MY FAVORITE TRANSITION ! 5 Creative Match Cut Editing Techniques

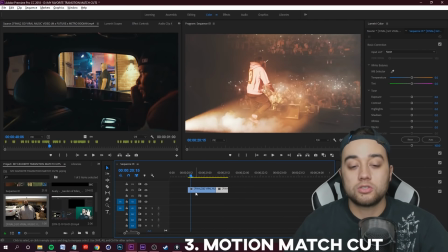[12:38]
Now if we line these up, this is what it'll look like we may need to just tweak it a bit to get the effect that we want but essentially
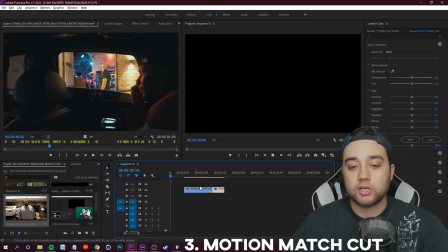[12:44]
there it is so we have someone moving to the right and then match cutting with another similar speed motion moving to the right this
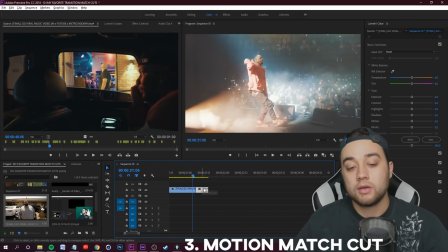[12:51]
is something you could do with just random footage you can even hold down alt and duplicate and drag maybe the first frame of this over if
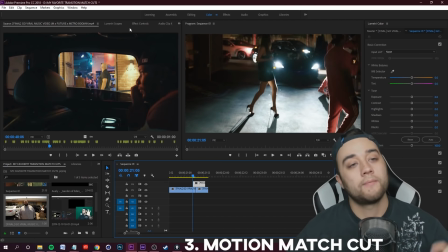[12:58]
you want to make this a perfect match cut you guys can go and click this go to effect controls and you'll see your opacity tab here.
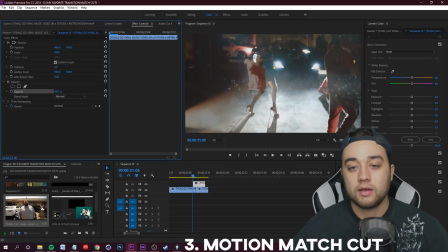[13:06]
You guys can lower the opacity and you'll see how these truly match ups.
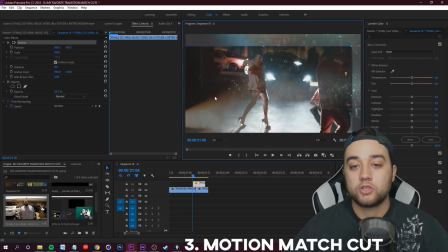[13:10]
Now you can click the motion box and try and actually match these up a bit better.
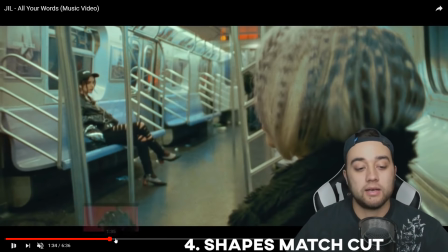[13:15]
And I mentioned it, the fourth type of match cut I want to talk about is using shapes and being aware of the composition of your scenes to transition into the next one.
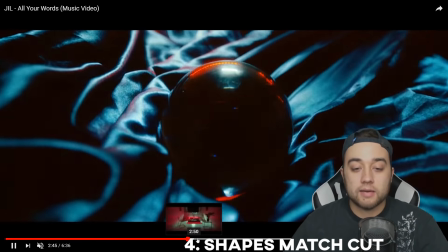[13:24]
So we talked about, and here is a better example of using shape match cuts.
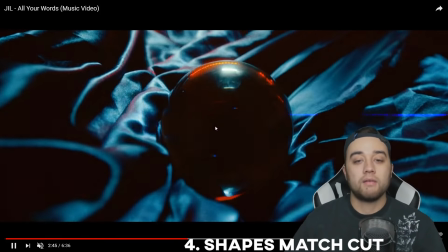[13:28]
You can take things that are literally the same shape like this ball this helmet match cut that together just like that and then you can even have similar
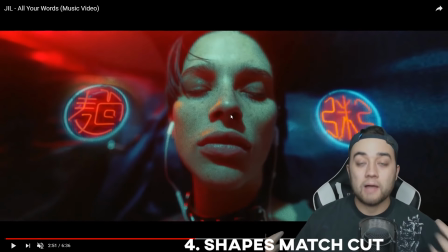[13:35]
shapes in scenes and not make it as um apparent that it is a match cut here you have two shapes on each side of her
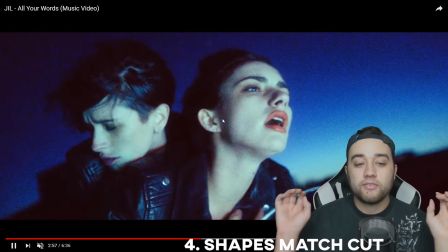[13:42]
head and then you'll notice that in the next couple of scenes that kind of theme stays the same where there's two things on each side and you're
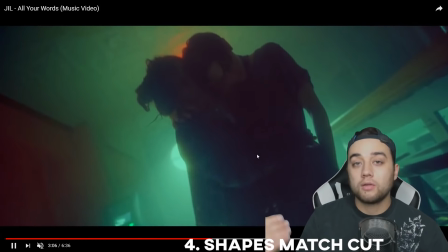[13:50]
keeping those shapes consistent throughout so it's more of a subtle type of match now if you want to create something like that let's hop into adobe
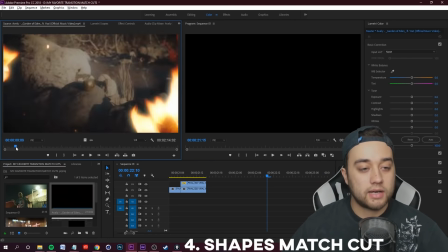[13:58]
premiere or whatever editing software you guys are using and i have a nice little video here where we have this apple and it's one
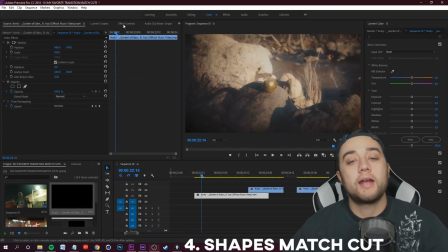[14:04]
of the main subjects of the video so if you're just pulling this from random footage don't be afraid to use zooming or any kind of motion
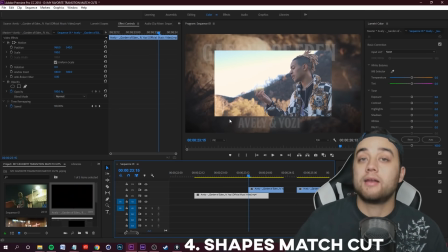[14:11]
or any kind of editing of the motion to be able to make this lineup better if you are planning it it's always going to look better in my
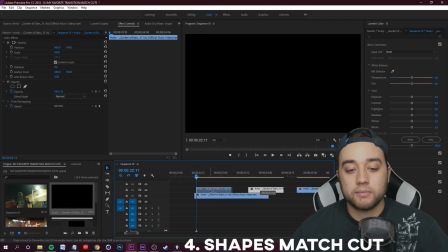[14:18]
opinion so here we have an apple let's go ahead and use that same little opacity technique to create the match cut so we're going to
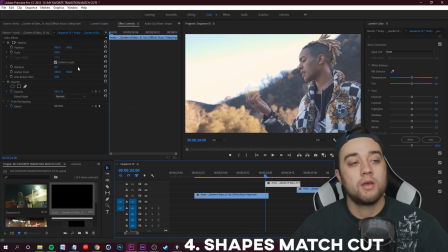[14:24]
move this one frame over from the beginning we're going to select it go up to effect controls and then lower the opacity to make this little see-through and then i'm going
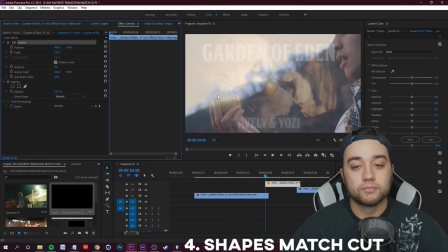[14:34]
to select this scale it up clicking motion i'm just going to try and match these two up something like that and
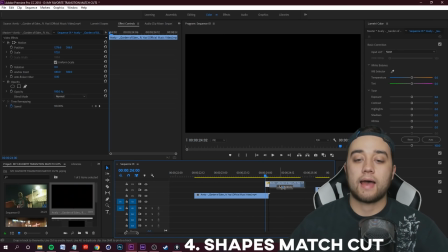[14:43]
then i'm going to change the opacity up to normal so now when i place this at where the cut is you're going to see this seamlessly transition
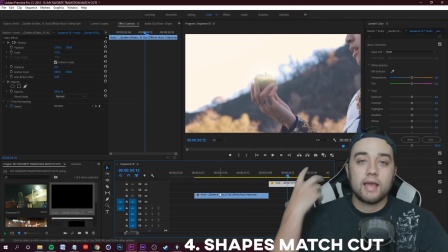[14:50]
and have a nice shape match cut as if someone is taking and scooping up that apple but just with an easy,
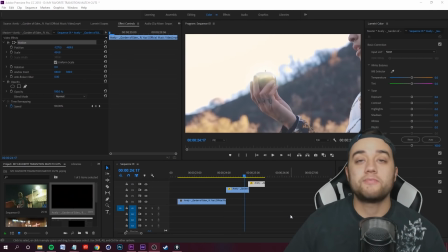[14:57]
simple little cut. And the last type of match cut is audio match cuts. One of the main things I preach on this channel, one of the main things I think you guys can implement, which will improve your videos, is matching the visual with the audio.
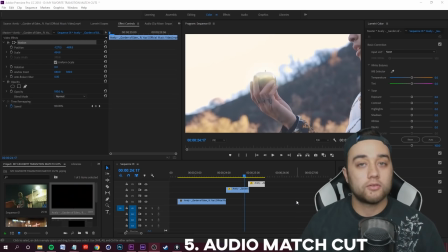[15:09]
Whether it's music, whether it's music for a music video, music for a vlog, anything, matching the audio with the visual is always gonna help.
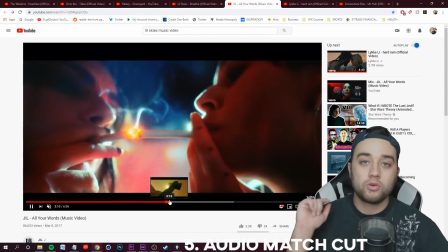[15:17]
Obviously, I can't play out the audio for this where I'll get a copyright strike, but I want you guys to go watch this video or watch any other kind of video that has match cuts that I'm
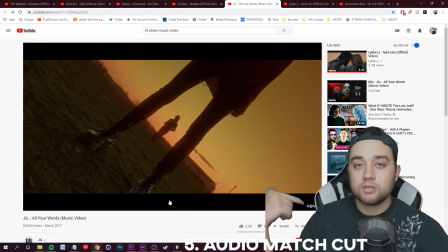[15:25]
showing you that are linked below and pay attention to the audio that is coupled with the
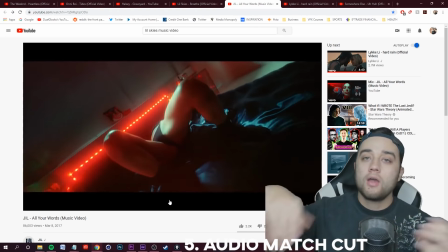[15:30]
match cuts. A lot of the times you'll have this rising of the audio and then bam it'll switch right to the next match cut so you don't have to just
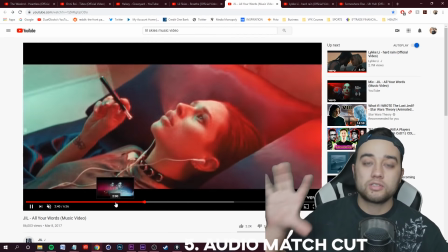[15:37]
do it visually you can do it with audio as well so go ahead and listen to some of these clips from famous movies that show
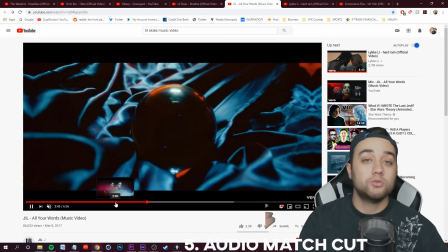[15:43]
you how you can use audio.
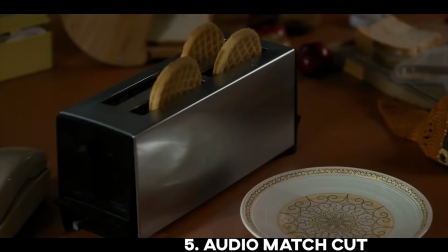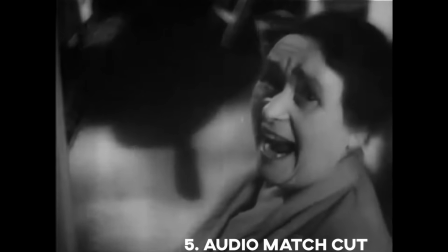[15:51]
I recommend
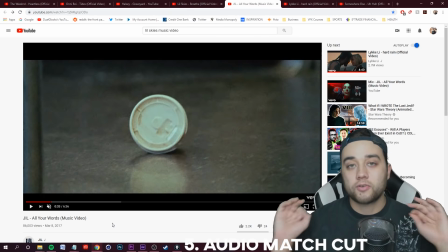[15:55]
you guys invest into some sound effect packs there's free ones on the internet There's a free one on my website, which if you guys are interested, check it out. Link below, MediaMonopoly.co. We have a bunch of effects, presets, all that. And with that shameless plug, this video is a wrap.
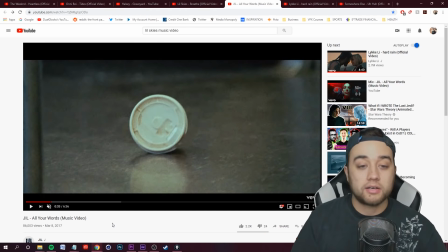[16:10]
Like I said, a lot of exciting things that I enjoy talking about here. A lot of cool videos that I think you guys can take away from. So I'm going to leave it at that. Let me know any comments down below if you want full breakdowns on this.
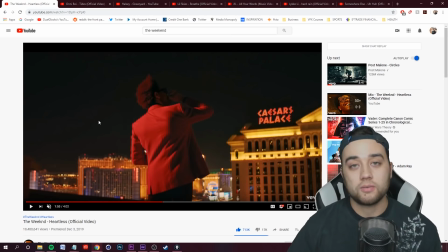[16:21]
Like I said, I already have a lot of them planned. And with that, guys, thank you so much for watching. thank you so much for supporting and i'll see you guys in the next one